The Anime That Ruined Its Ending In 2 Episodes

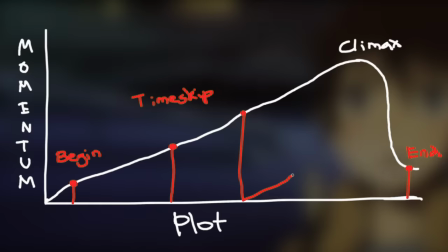[20:32]
This is why we don't really get time skips in the middle of a story arc, since it can feel like an interruption, almost like we need to start all over.
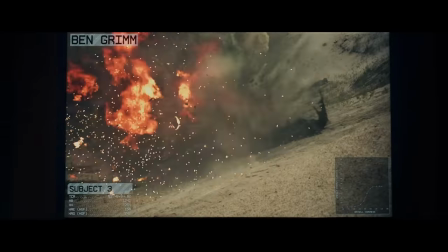[20:38]
This is exactly the mistake that happened with Fanfourstick, which, well, we all know how that turned out.
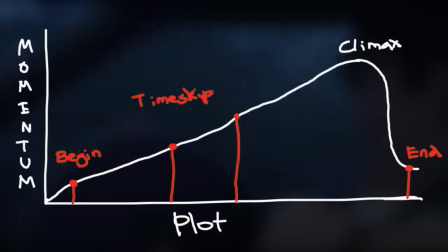[20:44]
So with all this in mind, Erase decides to do its time skip about here.
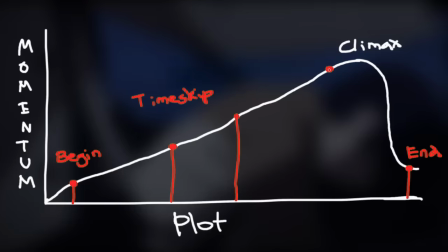[20:49]
Are we seeing the problem?
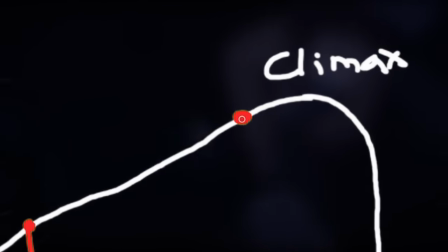[20:50]
We're at the point where the momentum is supposed to be at its very highest, building up to the climax, the ultimate high point of everything the story has been leading up to thus far,
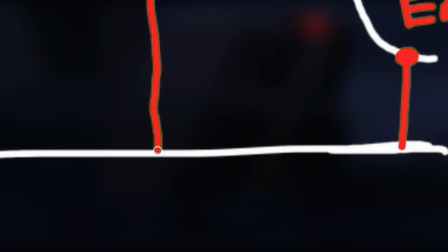[20:59]
and instead it resets us back to zero and now needs to establish the new status quo.
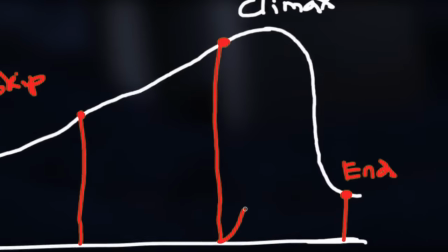[21:03]
And so Erase needs to do everything it can to get back up here again, and it can't.
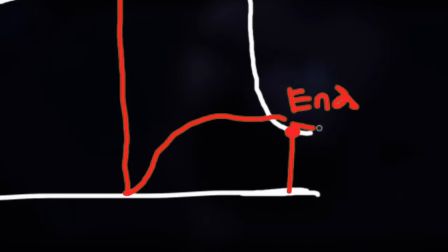[21:09]
Meaning, as a result, the story just kind of fizzles out. Now, there are exceptions to this.
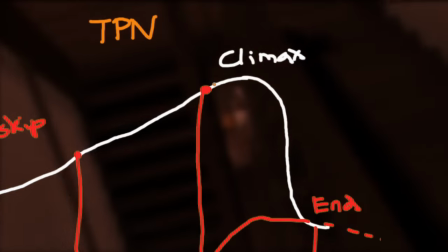[21:13]
The Promised Neverland Season 1, for example, technically also does a time skip at a similar point.
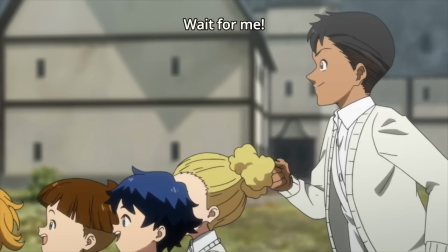[21:18]
No spoilers, but the reason this instance in particular works is because nothing significant actually changes before and after the skip.
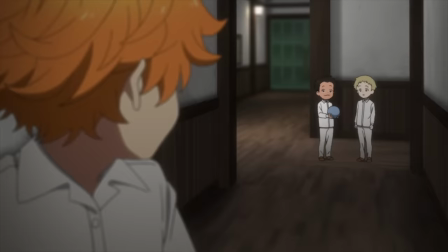[21:24]
It only lasts about a month, the status quo hasn't changed, and the characters are still in the exact same situation they were in before.
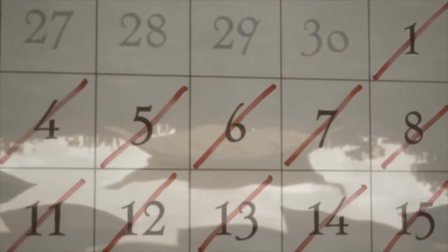[21:30]
And the only reason this time skip even happens is so that the plot can keep up the momentum.
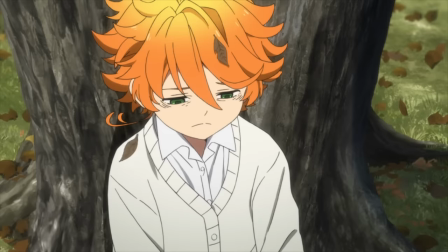[21:34]
Instead of spending several episodes showing the characters just waiting around and doing nothing for a month,
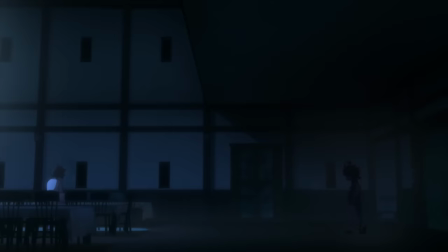[21:39]
which would be dreadfully boring and actually ruin their momentum, it gets to the point where things start moving again and the plot can continue from where it left off.
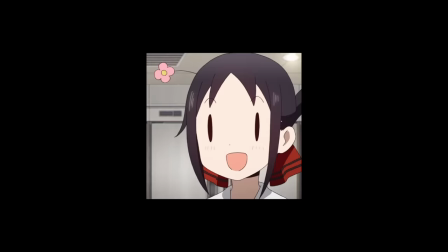[21:47]
It was technically a time skip, but didn't have the same function as one. So now, after this super long explanation, what exactly is my main point in all this?
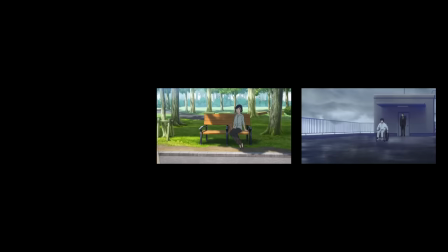[21:55]
In Erase, they should have resolved all the conflicts and beaten the bad guy before the time skip.
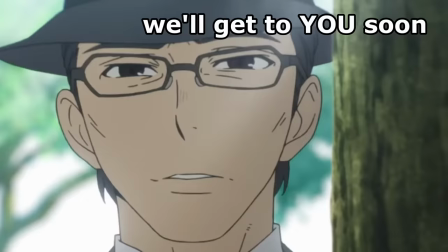[22:00]
Would this solve all the ending's problems? Absolutely not, that's just the first problem, but at the very least, it'd be a step in the right direction.
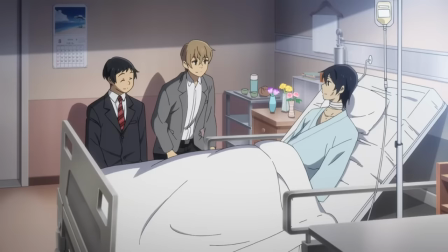[22:07]
The second problem with this time skip is, as said before, there were side characters whose stories were still unresolved.
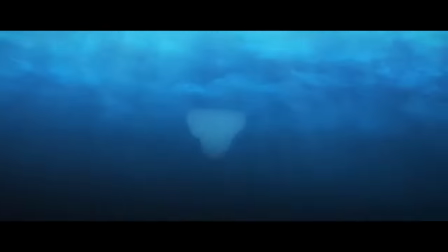[22:13]
A lot of these plots seemed to be building up as if they were gonna go somewhere, only to be cut short as soon as the time skip happened.
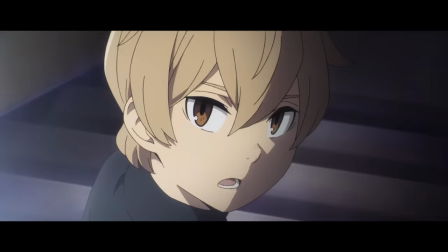[22:18]
Take Kenya, for example.
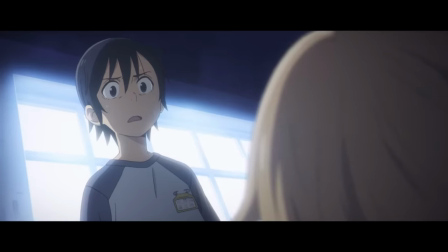[22:20]
From very early on, there's this entire thing where he wants to be like a superhero in the same way that Satoru was, which would lead you to believe that he would at least have one moment to properly pay that off.
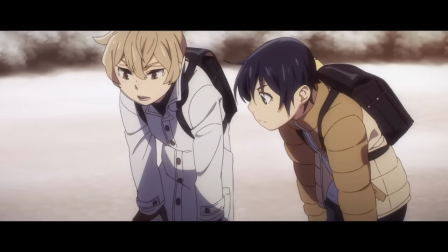[22:28]
But he doesn't really, he just follows along with everything Satoru's doing and never really gets much.
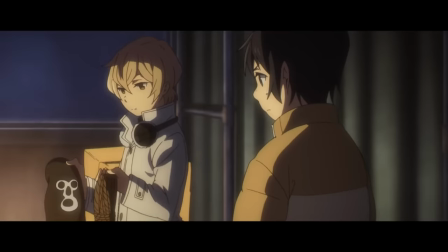[22:33]
Which is a shame, because I liked Kenya and thought his story was gonna go somewhere, but instead the time skip happens and now he's just a lawyer.
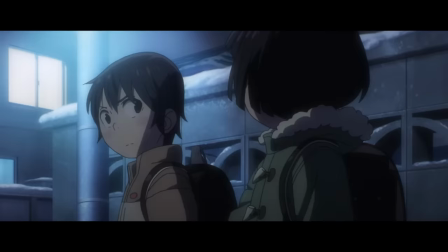[22:40]
Yay. There's also this little moment between Satoru and Hiromi.
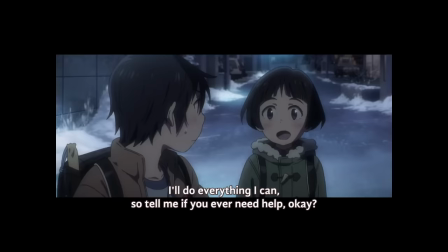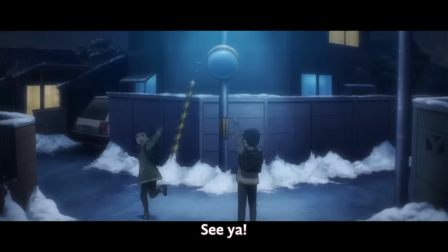[22:50]
Which seemed to hint towards something substantial happening in the future,
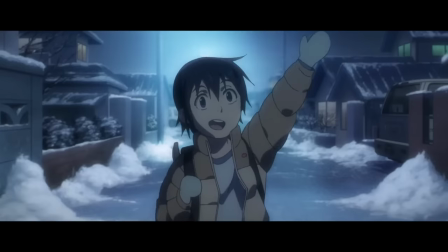[22:54]
but after knowing exactly what he actually does in the end, it's a bit contradictory to say the least.
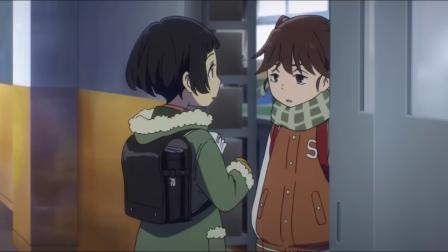[23:00]
And then there's also Misato, who definitely had something wrong going on with her that was building up ever since episode 3.
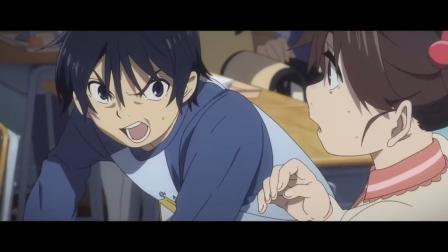[23:05]
It started with the lunch money incident, which led to her being slowly isolated from everyone else without Satoru even realizing it.
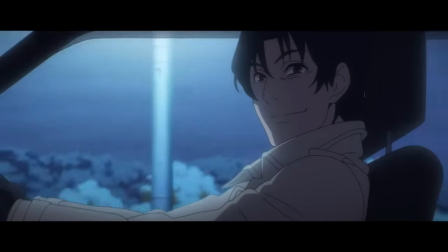[23:11]
Which is a really interesting side story that seemed to be leading somewhere. But in the end, all she does is serve a small purpose in Goku's plan and is then tossed out the window.
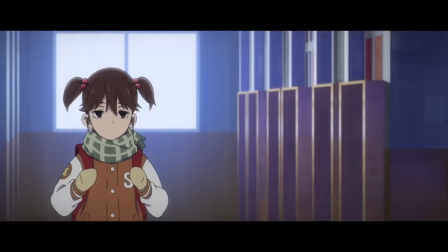[23:18]
What was the point of all that mystery and buildup if it was gonna go nowhere in the end? I was so sure that she was gonna play a big part in the last few episodes.
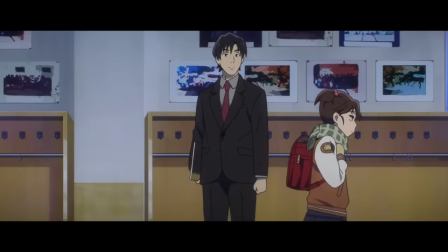[23:24]
Seriously, imagine how interesting it would have been if Misato ended up becoming the final target for the killer.
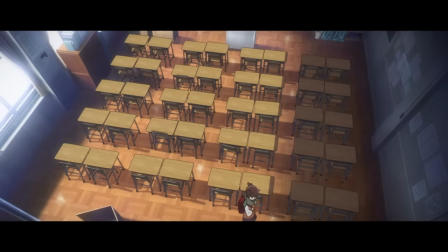[23:29]
That Satoru, while saving all these other kids, missed that he caused Misato to be isolated from everyone else, which ended up causing this.
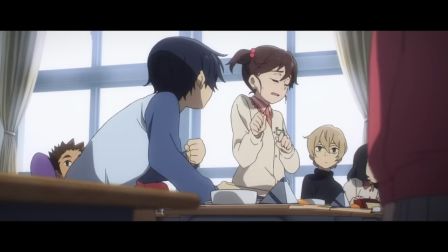[23:35]
This would have been an amazing turn of events since it would make her entire arc have a real purpose in the larger story,
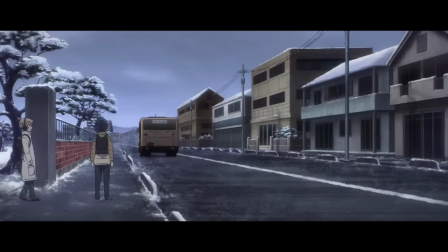[23:40]
and it would show just how easily these types of mental issues can slip past us in plain sight. Saving Misato and exposing the killer should have been what the main conflict of the climax was,
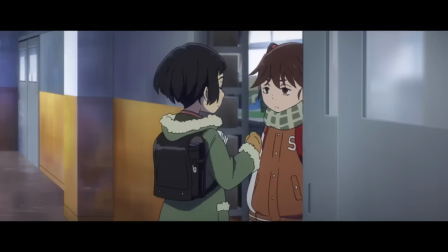[23:49]
and I'm almost certain that that's what the writers had originally planned, since they even hint towards exactly this with some of the dialogue.
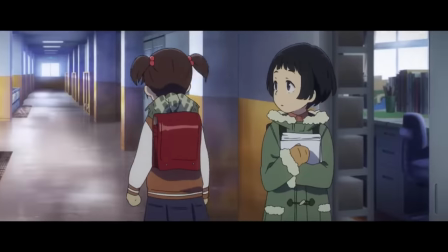[23:55]
But it seems like they changed their mind at the last second, and I really have no idea why.
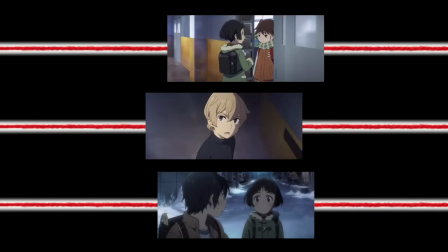[23:59]
The bottom line here is that there were small but important story threads that still needed to be wrapped up, but were cut short as soon as this scene happened.
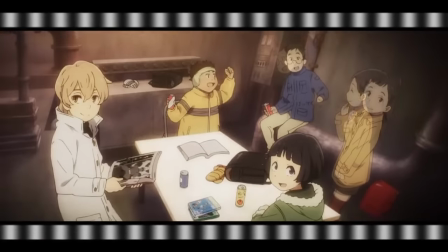[24:05]
In other words, it felt like we were leaving behind a story that wasn't ready to be left behind yet.
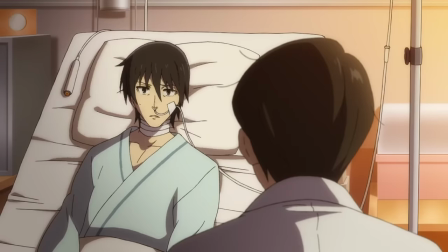[24:10]
As a result of this, when we move into the last few episodes after the coma, everything just feels hollow.
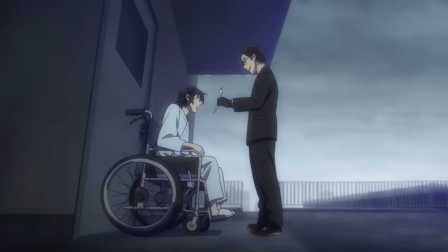[24:16]
And when we get to the entire confrontation with Yashiro again, it feels less like the climax of everything that came before,
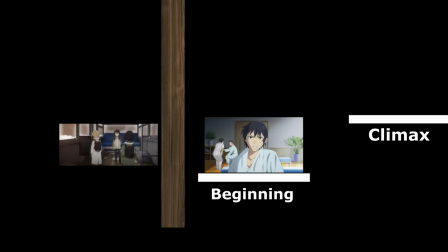[24:22]
and more like we suddenly ended a story prematurely, started a new one, and then jumped straight to the climax for that story.